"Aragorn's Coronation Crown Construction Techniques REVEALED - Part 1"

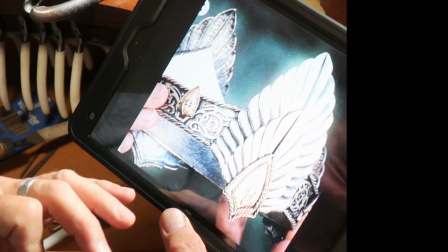(4:00)
So with my little workshop set up down in one corner of the costume department,
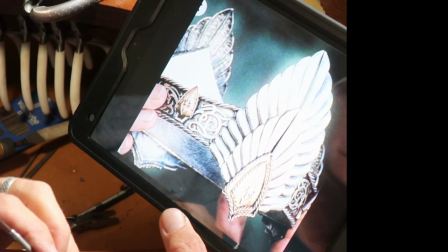(4:08)
tapping away, I got through about half a day's worth of tapping, and I was driving everybody nuts.
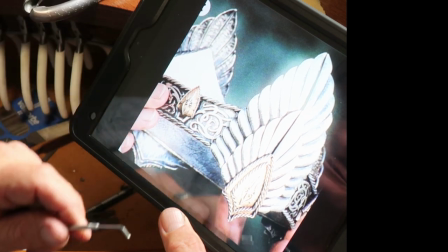(4:13)
So I was banished from the costume department probably for the rest of the week.
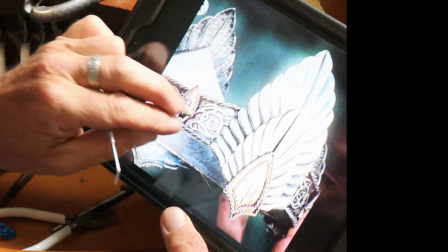(4:19)
So the beaten texture,
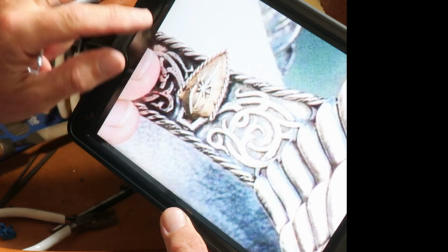(4:22)
basically, as you'll see in this short video clip coming up, is tap, tap, tap, tap, tap, on pretty much every surface.
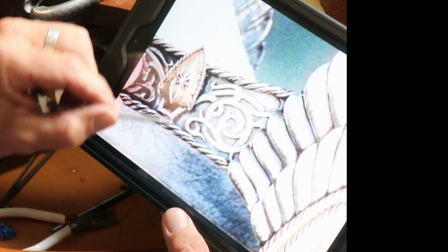(4:31)
The background in here, the main body of the crown on the outside of it, is beaten texture.
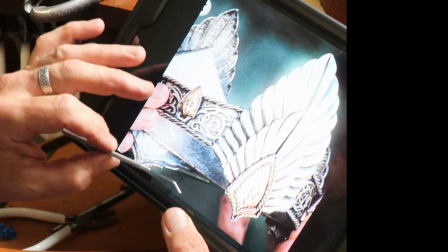(4:38)
These are the sorts of details that are really hard to pick up on film, because,
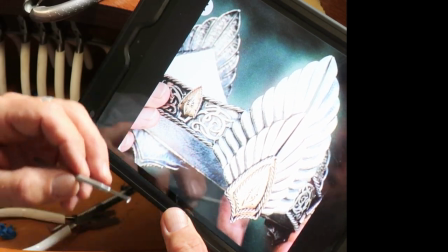(4:43)
you know, they're not focused on the crown itself, which is why this is one of the better shots.
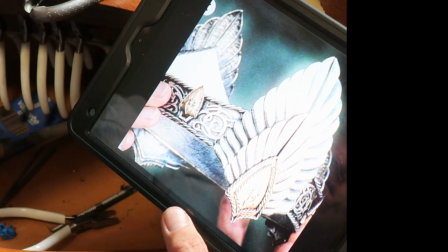(4:50)
But the flat exterior, rather than just being a plain flat piece of silver, has a beaten texture.
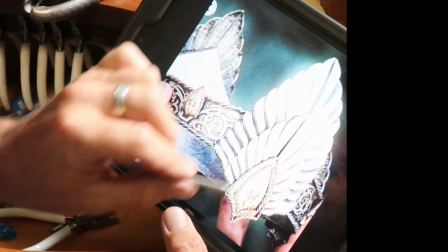(4:59)
and then details are added and laid over top of those.
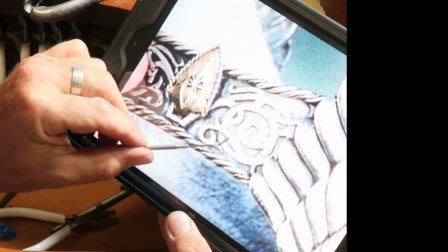(5:02)
Each of the details laid over top, this is all pierced out of, well, what was copper at the time,
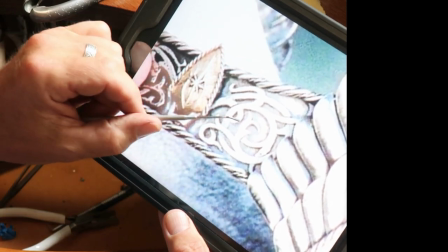(5:10)
and once again, a peened texture, so a beaten texture, just to give it some life,
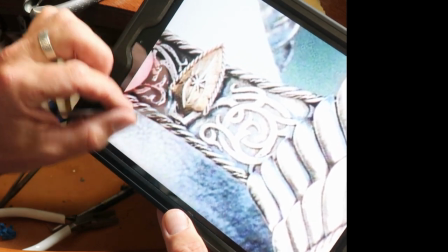(5:18)
basically, give it some dimension, and then solder it on.
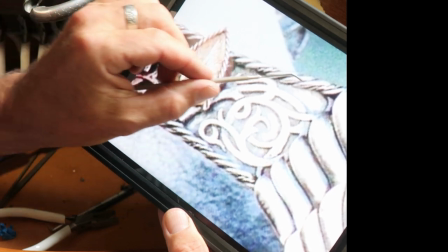(5:25)
When it comes to the wire, we've got twisted wire here.
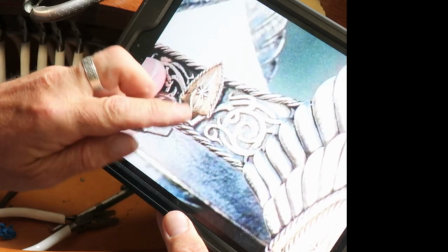(5:31)
We've got a larger gauge twisted wire for the main part of it,
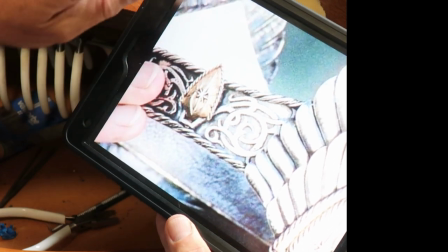(5:36)
but which is often missed is that there's a finer gauge twisted wire
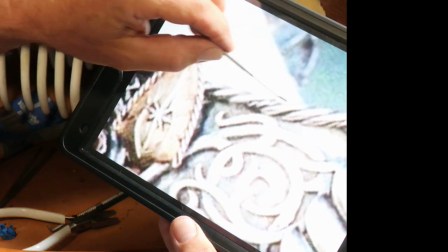(5:42)
wound around in between the larger gauge wire that's twisted there.
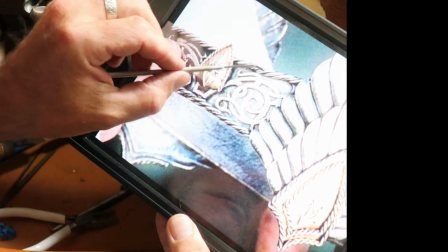(5:49)
Once again, that just gives some extra detail,
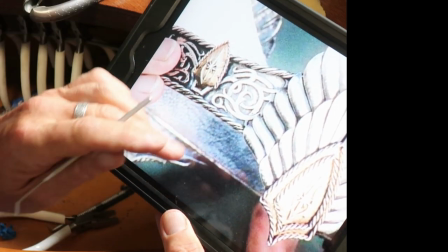(5:53)
and we'll pop a short excerpt of how that was done as well.
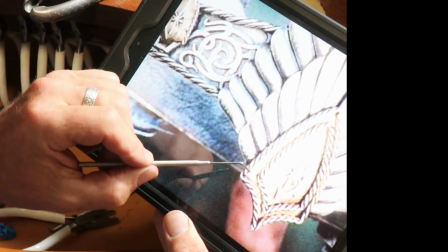(5:59)
This twisted wire is a medium gauge. The details were pierced out and soldered on.
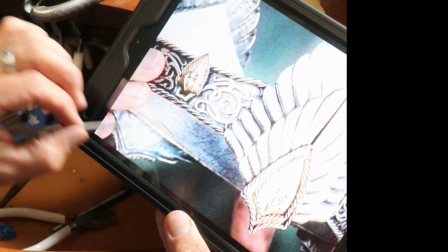(6:08)
There's very little in there that's flat. The main body of the crown is flat, but everything laid on it
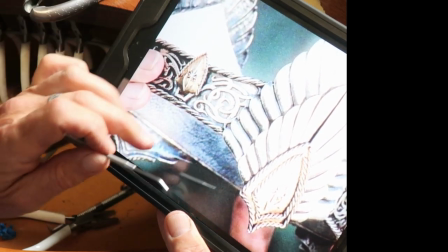(6:14)
is either domed or textured, or both, in a lot of cases.
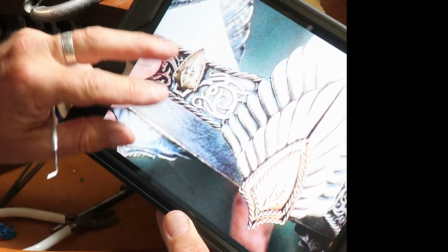(6:19)
So there's quite a bit more detail going on there than
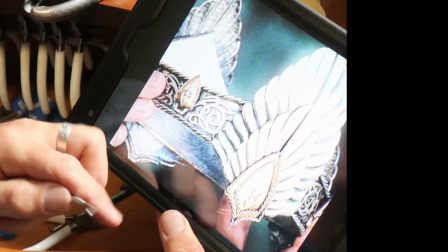(6:25)
might first appear to the eye.
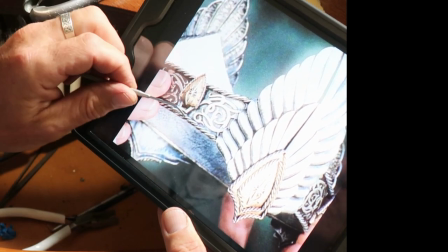(6:29)
As with many props and costumes in the in those films in the trilogy,
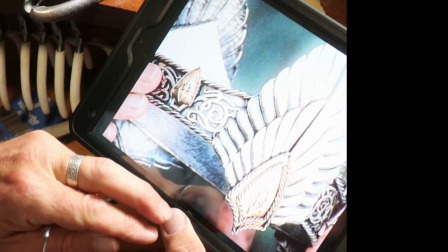(6:36)
there's a lot more detail goes into them than people realise,
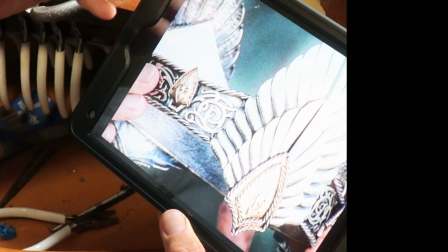(6:40)
and that itself adds interest and realism and believability to the costumes and the props,
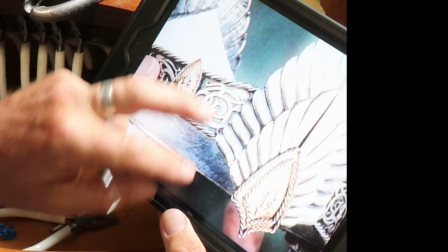(6:49)
and a real depth of design,
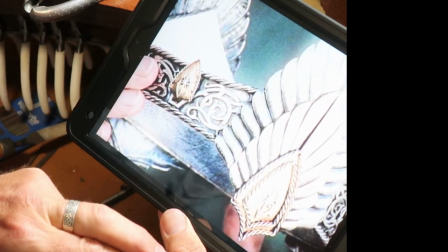(6:54)
depth of believability that this is an ancient crown.
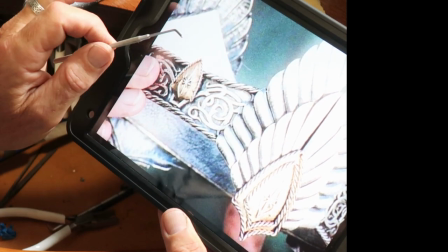(6:59)
Once it came back, of course, this is then all finished in copper, sent to the platers,
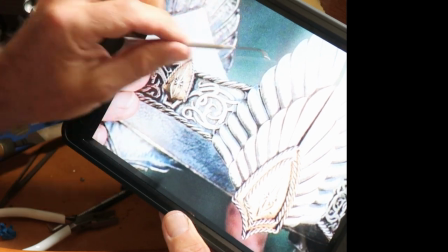(7:08)
hard plated in silver, sterling silver, or fine silver actually, and when it came back, of course, brand new,
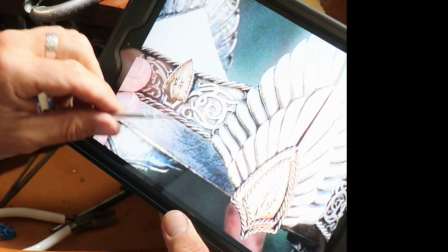(7:15)
shiny looking, which is something else that I'll touch on in the video when I come to do the breakdown video.
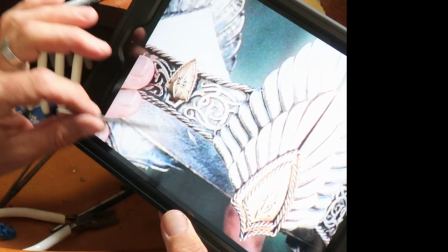(7:22)
But basically, we had to antique it.
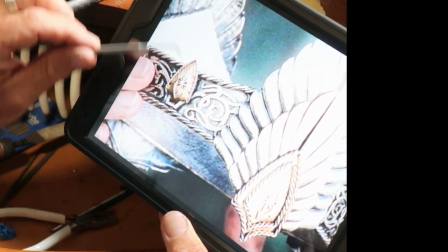(7:26)
And that was a process of immersing it in a solution containing, amongst other things,
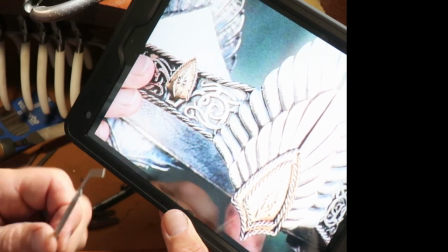(7:34)
some sulfur, which very quickly blackened silver, and then buffed up the highlights.
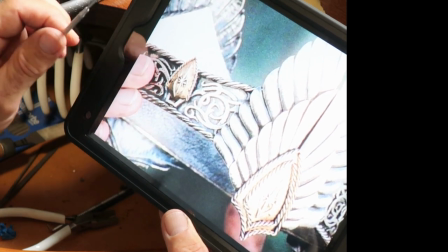(7:41)
That in itself was almost an entire day's work, just getting it
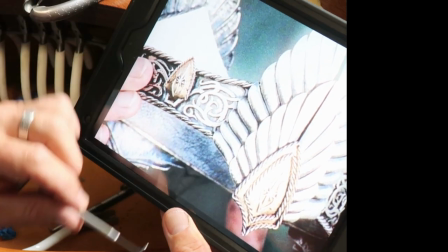(7:48)
to the right grade or the right tone for what we needed.
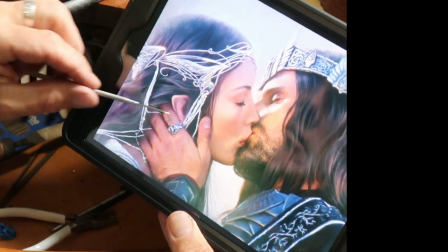(7:52)
This is a fabulous work of Jasmine Watson with Arwen's crown.
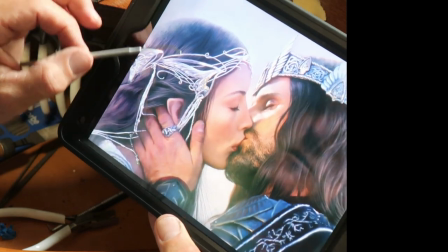(7:58)
Beautiful, beautiful piece of Art Nouveau jewellery design
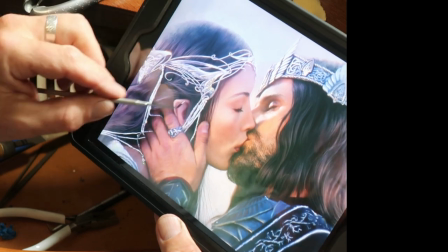(8:06)
and execution as well on that.